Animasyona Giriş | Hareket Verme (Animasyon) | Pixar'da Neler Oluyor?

Merhaba, ben Rob Jensen, bir animatörüm. Bilgisayar animasyonları ve algoritmalardan bahsetmeden önce size animasyonun aslında ne anlama geldiğinden bahsetmek istiyorum.
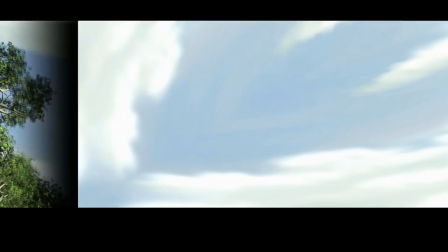10s
Animasyonun özünde bir resim serisinde değişiklikler yapıp bu seriyi oynatmak yatar.
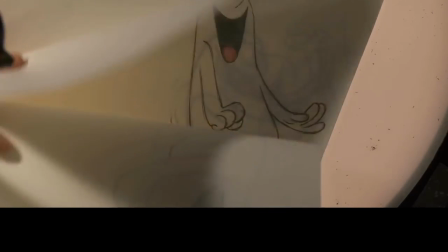16s
Elde çizilen animasyonlarda, adından da anlaşıldığı gibi, animasyon çizimleri el aracılığıyla yapılır.
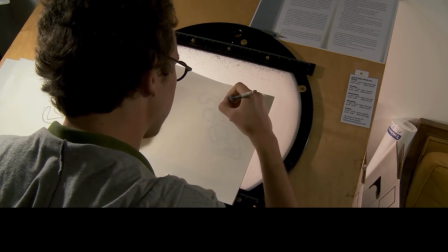22s
Animatörler anahtar pozları çizip, araya diğer pozları ekleyerek pozlar arasındaki hareketi yaratırlar.
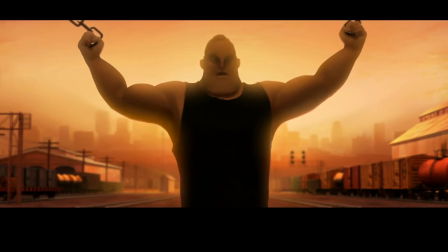27s
Bunun için çok sayıda çizim yapmamız gerekir. Bilgisayarda yapılan animasyonlarda ise sanal yani dijital modelleri hareket ettiririz.
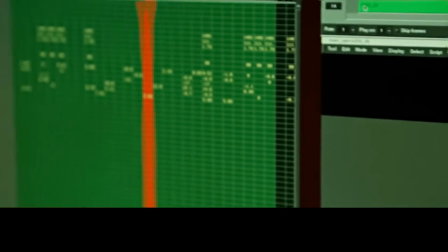33s
Buna pozlama deniyor. Yaratılan pozlar bir çizelgeye koordinat olarak aktarılır. Bilgisayar da aradaki kareleri tamamlar.
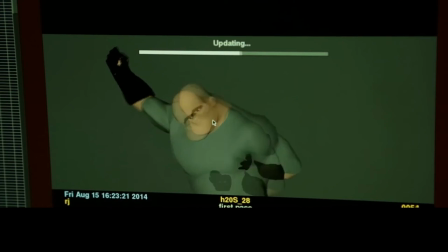41s
Bilgisayarın tamamladığı kareler bir pozdan diğer poza geçerken resmin nasıl hareket ettiği kendi yorumlaması sonucu ortaya çıkar.
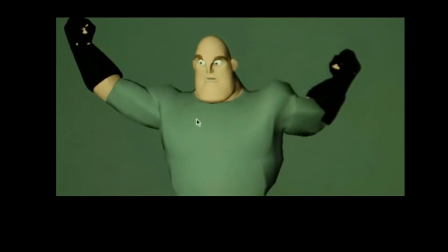49s
Bilgisayar hareketin doğal olmasını sağlayamadığı için bize buna benzeyen bir sonuç verir. Biz de ara kareler üzerinde çalışıp robotik hareketi pürüzsüz bir performans haline getiririz. Ara kareleri tamamlamanın birkaç farklı yolu var. Ama bu yolların her biri ara değerleri bulmaya yardımcı olan matematiksel bir fonksiyon tarafından tanımlanabilir.
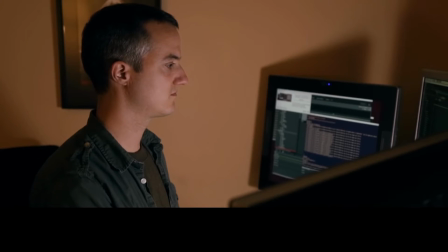66s
Matematiğin sanatta buluştuğu nokta işte bu noktadır. Zıplayan bir top bu fonksiyonun nasıl çalıştığını görmenin en kolay yollarından biri.
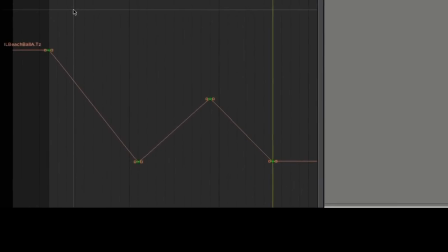73s
Şimdi anahtar kareleri aracılığıyla tanımladığım dört ana poz sayesinde topun buradan buraya zıplamasını sağlayacağım.
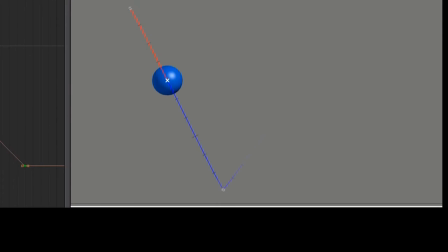78s
Bilgisayar diğer kareleri ara değer fonksiyonunu değerlendirerek çiziyor.
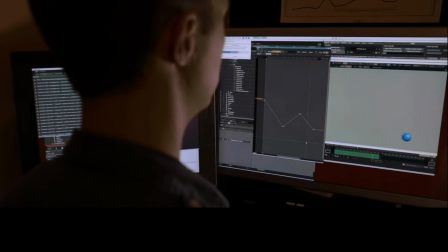82s
Aynı zamanda bilgisayar hareketin doğrusal interpolasyonunu yaptığı için de sabit hızlı hareket eden bir şey elde ediyoruz. Ama fizik bilgilerimiz bize topun aşağı yönde hızlanması, yukarı yönde de yavaşlaması gerektiğini söyler.
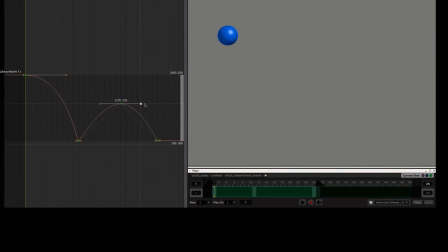94s
Öyle değil mi? Zamanlamayı değiştirmek için ara değer fonksiyonunun şeklini değiştirip daha gerçekçi bir şey elde edebiliriz. Evet, bu daha gerçekçi oldu ama hareket hala çok genel bir hareket. Animatör olarak benden bir karaktere hayat vermem gerektiği beklendiğinden kendime bazı sorular sorarım.
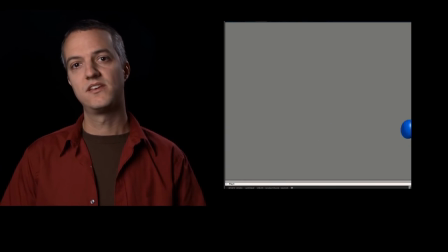107s
Acaba top ağır mı? Belki de canı sıkın ya da çok mutlu. Bu bir balon da olabilir.
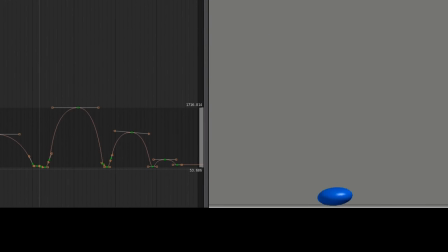111s
Bu sorulara verdiğim cevaplar doğrultusunda ara değer fonksiyonunu harekette de o etkiyi yaratacak şekilde düzenlerim.
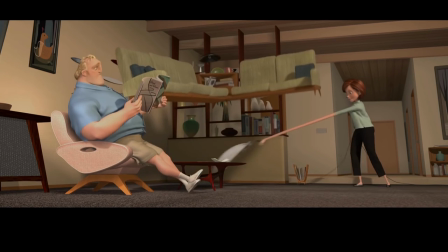117s
Tüm bunlar bir karakterin fiziksel özellikleri işin içine girdiğinde daha da heyecan verici olur. Çünkü karakterlerin hareketleri kimlikleri hakkında çok önemli ipuçları verir. Mesela bu sahnedeki animasyon Bay İnanılmaz'ı bir tren vagonunu kaldırırken gösteriyor.
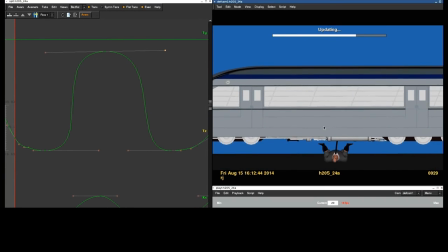130s
Animasyon olarak bu sahneyi kolayca ve çabucak yapabilirsiniz. Ama yönetmen bunu değil de Bay İnanılmaz'ın inanılmaz şeyler yapabileceğinin ve tüm bunları yaparken gerçekten de zorlandığının görülmesini istemişti.
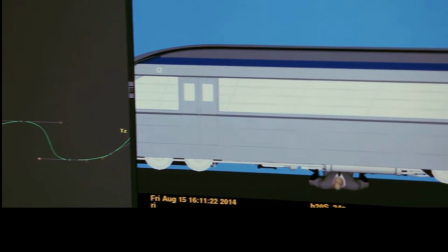140s
Bunu sağlamak için ara karelerin hızlarını trenin ağır ya da hafif görülmesini sağlamak için ayarladık.
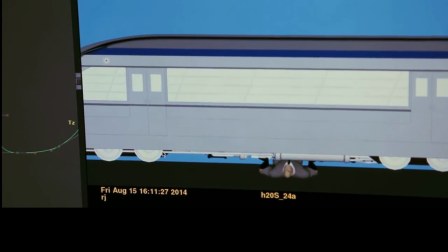146s
Dürüst olmak gerekirse bilgisayar bize çok yardım ediyor ama bu iş hala tamamen oyunculukla alakalı. Kameranın önünde olmak yerine bir sahneyi alıp saniyenin 24'te biri uzunluğundaki karelere bölüp bunları soyut bir matematik fonksiyonu ile ifade ediyorsunuz. Sizce de çok havalı değil mi?